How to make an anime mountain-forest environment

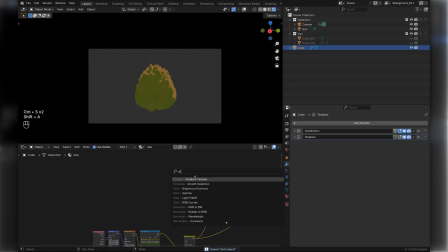4:00 We are going to do that to all of these texture coordinates, so in default,
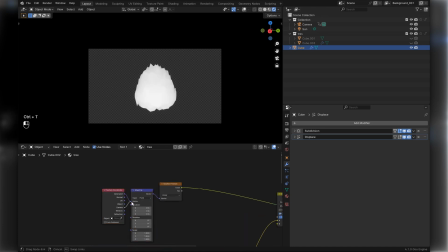4:05 whenever you Ctrl-T something, set it to camera and not to generated or object.
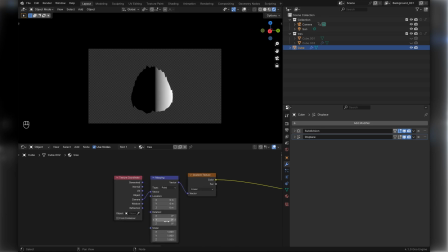4:11 Rotate this gradient on the z-axis so the darkness can appear at the bottom of the tree. This is so that we can have some extra shadows at the bottom of our tree. And since we made this relative to the camera, not all the trees will have the shadow, which is perfect,
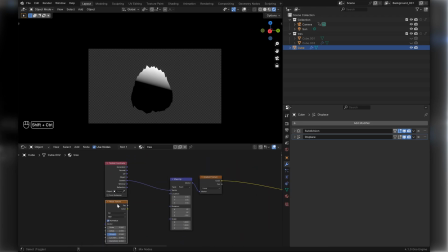4:25 which breaks the illusion of it being 3D once used in a large scale because it doesn't look like it was duplicated. Okay,
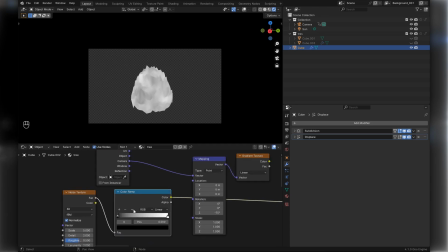4:31 now this gradient line is a bit too straight, so bring in a noise texture, Ctrl-T it,
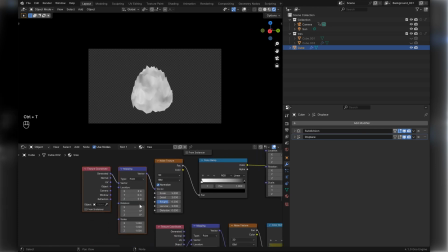4:37 set to camera again, and add a color ramp in front of it, plugging that into the mapping scale of the gradient
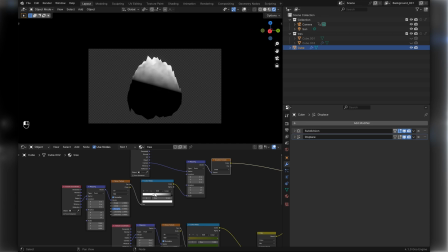4:44 node. Later, I'll just lower the x-axis of this gradient node so that it's more to the bottom, so the shadow is more to the bottom, but you can leave it like that if you please. Now plug this entire tree at the bottom of that new mix color and make sure that
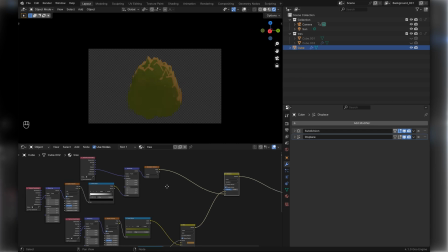4:58 mix color is set to multiply. then add our color shader that we made earlier to the A socket.
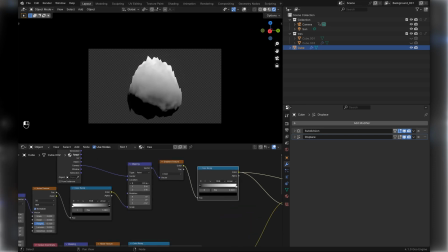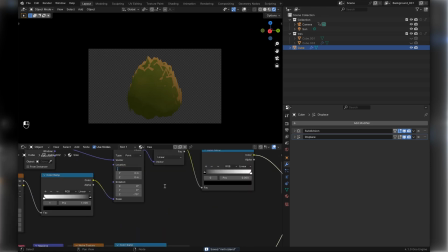To add more separation between the shadows, add another mixed color with the same setup as before, but set the mixed color to color dodge instead of multiply,
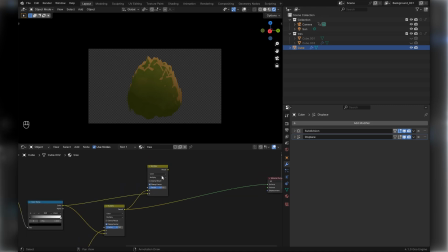5:39 so it makes the white parts of the graded node brighter on the tree without making the darker parts darker like how the multiply does. This is not very necessary, but I like it because it makes more separation between the dark and the light colors, so I put it in. Now we are going to add another important aspect,
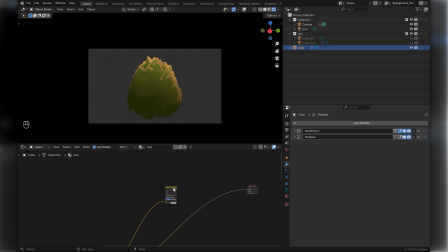5:59 which are the glowy anime-esque outlines that you see sometimes on the trees, which I have here in the reference. This is the method for those using vanilla blender. Bring in a mixed color and set it to color dodge, and plug an emission into the B socket through a shader to RGB, like so.
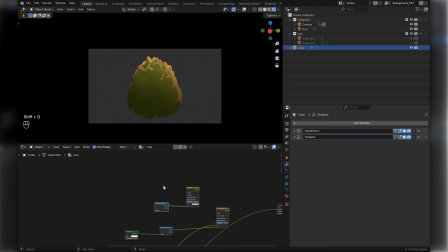6:16 Then duplicate that mixed color but set it to multiply. This is going to control the factor of this glowy outline. We are going to make the values that control where this emission affects the tree, okay? So bring in a diffuse shader and plug it into the B socket of that mixed color, like so,
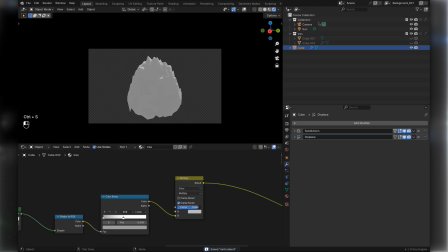6:33 and bring in a layer weight node and plug it into the A socket through a color ramp.
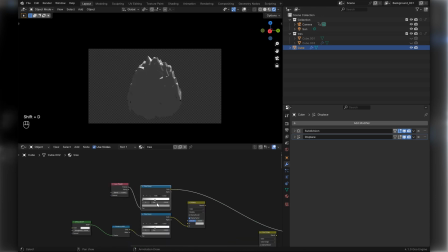6:41 You can use the Fresnel setting, but I ended up using the second option. Also remember to smooth your model. Now you see how the diffuse stops the edge effect where the model has shadow.
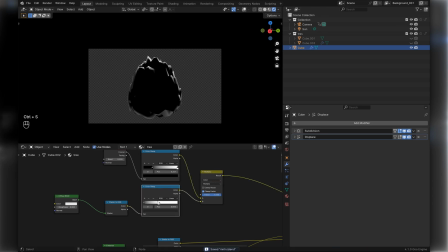6:58 That is perfect in stopping the emission to appear on areas that should be dark, like the shadow areas. So it's only going to light up when the sun hits it. Now plug that into the factor of the emission mixed color, and there we have our outline. You can play with it to make it thicker and bigger and whatever, and brighter, whichever one you like.
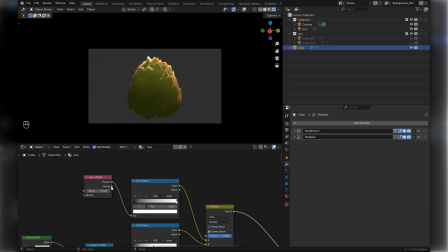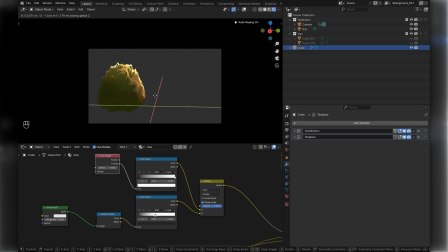7:29 The final step is to make as many varieties of these trees as possible or as you like. And here I'm just going to make a rounder and shorter one as an example, because once we are in our scene, we don't want there to be too many duplicates of a singular style.
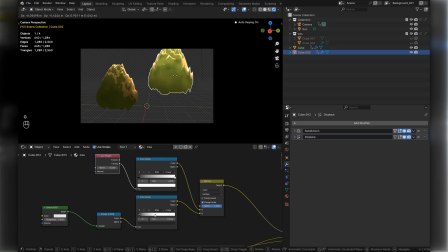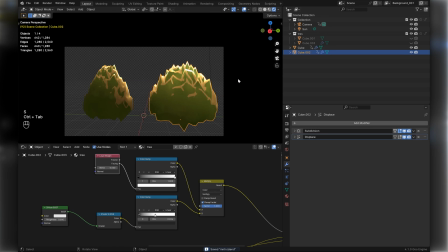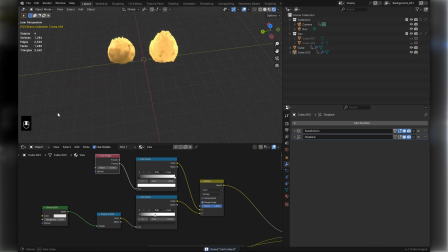7:57 And now you can admire the shader as the shadow and light moves with the angle you perceive them in.
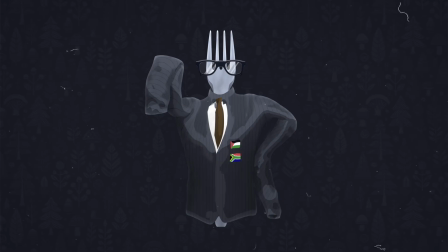8:02 Wonderful. Now a word from our sponsors. Wait, what's that? No sponsors? Okay.
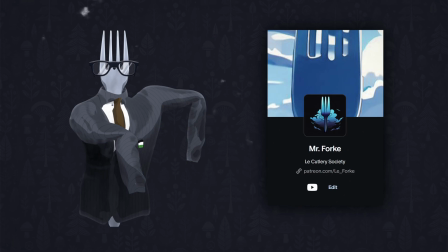8:09 Now a word from me. I have a Patreon where I uploaded a lot of cool environments and exclusive tutorials. You can choose from 4 tier lists, but none of them are forks, because I'm the only fork, okay? You guys get to be spoons. Each spoon tier list has its own specialty.
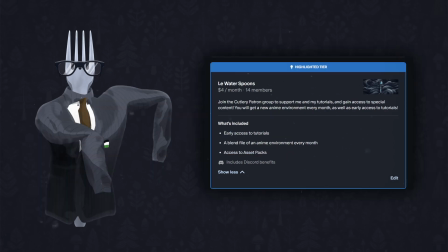8:25 Wooden spoon gives you exclusive assets, water gives you monthly and anime environments,
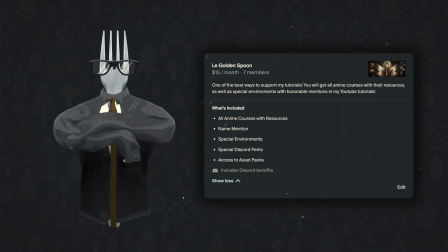8:30 golden spoons gives you courses and exclusive environments, and diamond spoons gives you everything. I'm alone. The link will be in the description if you're interested, and if you're not, sorry for this interruption.
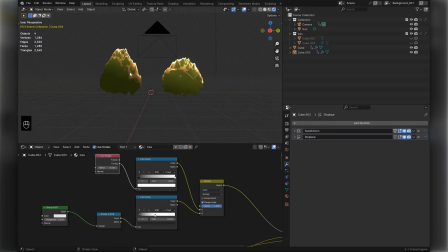8:43 And I will interrupt you no further. On with the tutorial. Now this glowing outline is somewhat limited in vanilla blender.
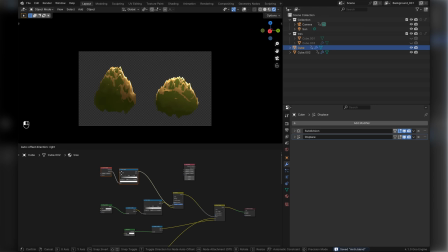8:50 And if you increase the subdivision amount, the outline is not very good because of all these scraggly points here the displacement modifier adds. So I advise you to keep it on 3 if you are using vanilla blender.
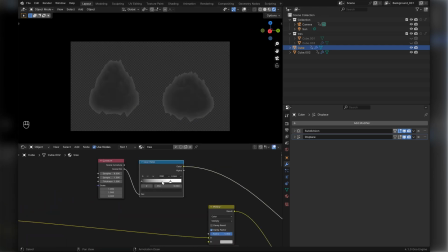9:01 But if you have Goo Engine, there is a node called the curvature node, which has the rim setting.
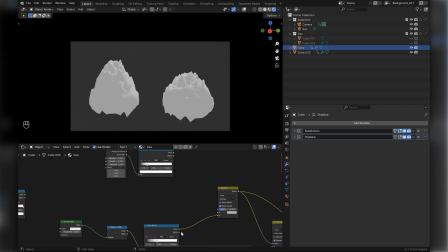9:08 This setting outlines an object regardless of its geometry, unlike the layer weight node.
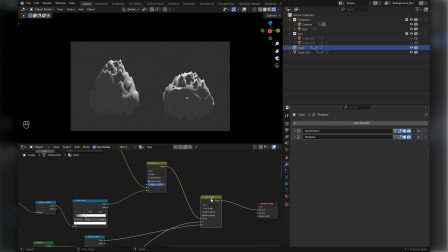9:13 In order to replace the layer weight node with this curvature node, just simply replace it with the curvature node. You don't need to do anything else. The same setup is perfect for it. But make sure to edit the sample and sample radius widgets on the curvature node.
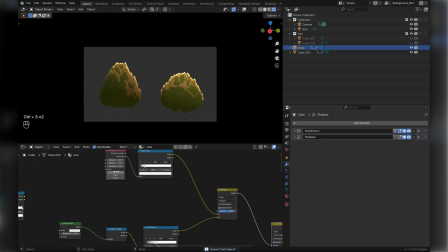9:28 Sample radius is for the outline size of the object, and the samples at the top are how many samples you dedicate to the outline.
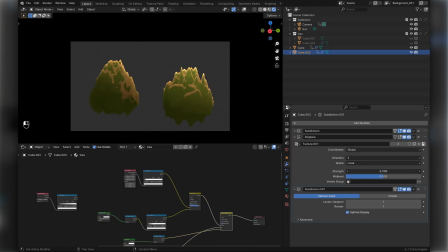9:36 So basically the detail. Now you see we can displace it a bunch without worrying where the glow outline will be. So if you have Goo Engine, I recommend you use the curvature node.
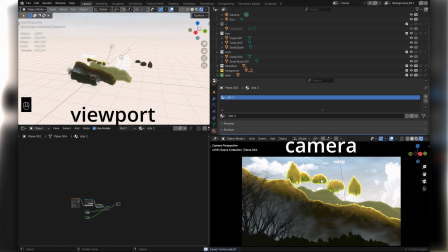9:52 Now we have our scene here. Let me give you a simple explanation of it.
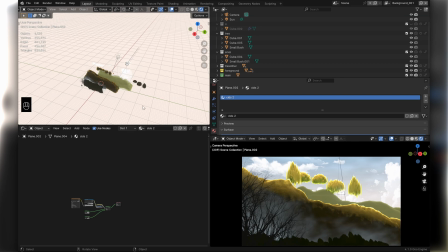9:56 We have 3 extruded cubes with similar displacement, and one of them has that tree shader that works with the camera angle we just made.
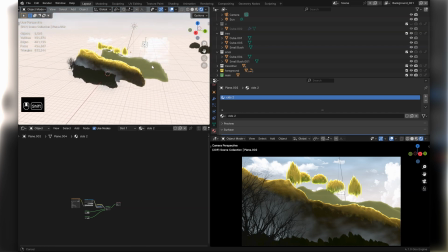10:04 Beautiful. See how the shadow moves with the light and everything? That is what we want.
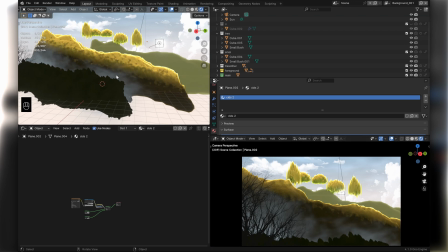10:09 If you're curious about how I made this mountain, it's literally just a cube I extruded on the x-axis and added 2 levels of displacement detail.
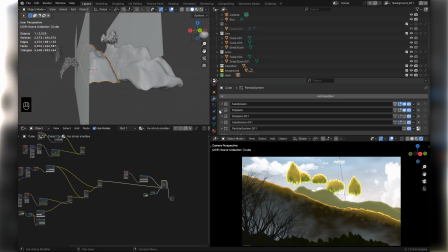10:20 One that gives big bumps and another that gives small detailed bumps like a mountain has.
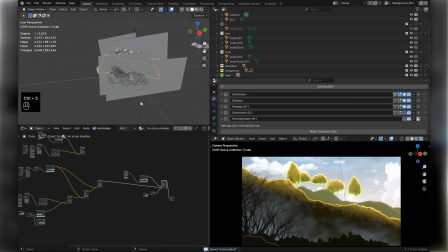10:26 You can just add a bunch of subdivision, make one displacement texture very big and one displacement texture very small, like so.
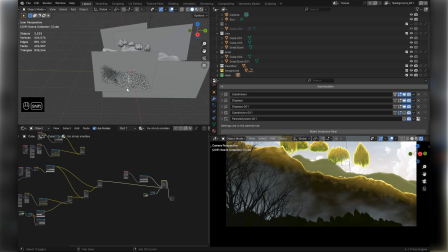10:33 Here in front we have our foreground that kind of nicely frames our main mountain.
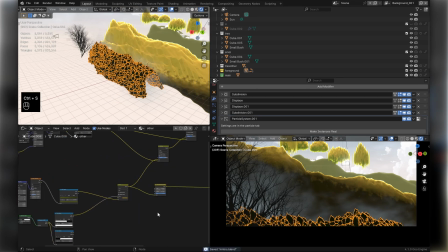10:38 It's just a simplified texture of what we just made with a hue and saturation node cranking the brightness way down.
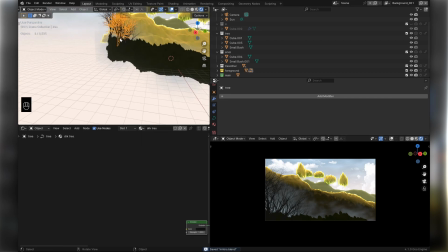10:44 See, without this hue and saturation node, it's the same base color. And here we just have a basic sapling tree gen 3 with a black emission shader on it.
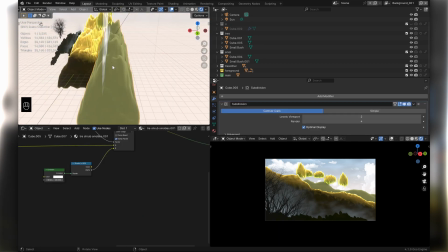10:53 Very simple. At the back, it's something similar to the foreground mountain, same texture, just less detail because it's further back.
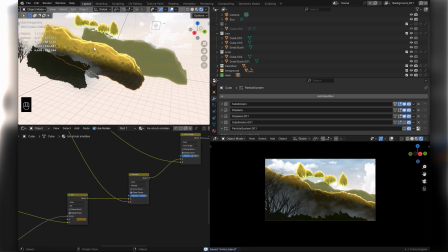10:59 It's supposed to be like, you know, the further things go, the more mist and the more unclear they become.
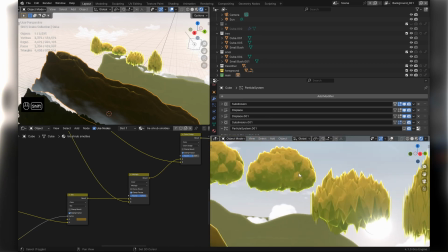11:05 So that is what I try to replicate here. Over here by the main mountain, we have many different tree varieties.
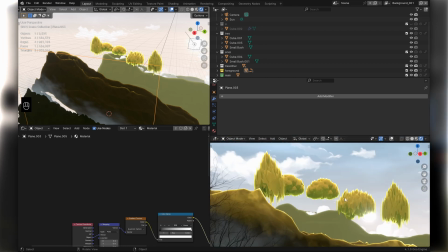11:12 Some I merged together with smaller versions of itself and remeshed them to become one object,
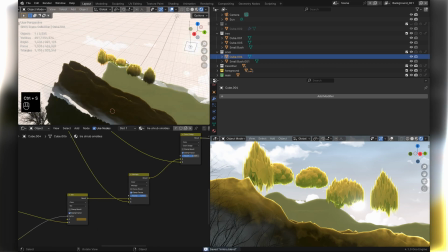11:18 and then decimated them so they could be very low poly, as you can see over here.
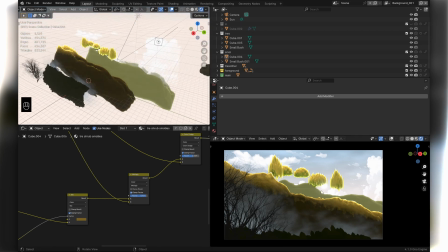11:22 Because, you know, we're going to use this as a particle system, so we do not want it to be too high poly.
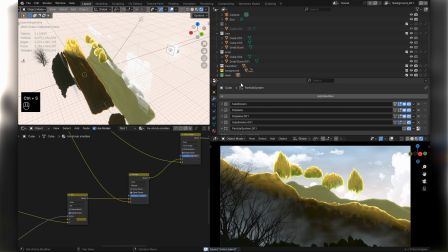11:28 Okay, now our particle system. You can call the first one a filler system.
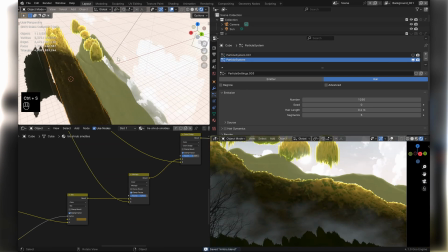11:35 It's basically the normal basic particle system. This particle system I set with some interpolated children and also
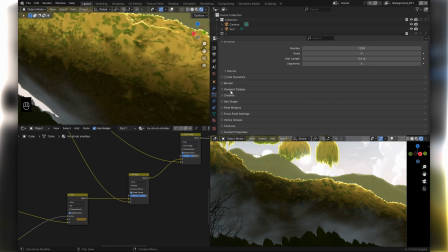11:43 styled it to be short and fat to act as filler between the tree meshes.
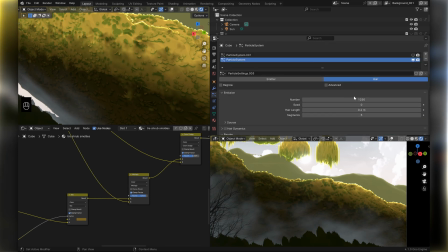11:48 To get it to work right, make sure the curves option is set to strip in render properties. So wherever there are no trees, there is still something happening with this particle system.
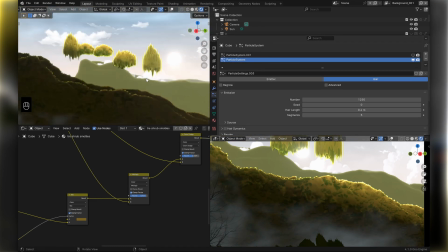11:58 Alright, and now for the actual trees.
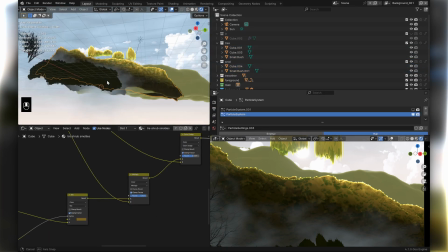12:00 I just added them into a collection or two and did the same particle system as before with the filler trees or the filler particles,
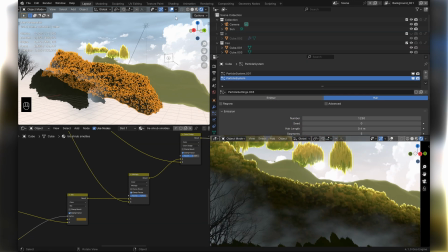12:08 but this time I changed the particle render settings from path to collection and selected that tree collection.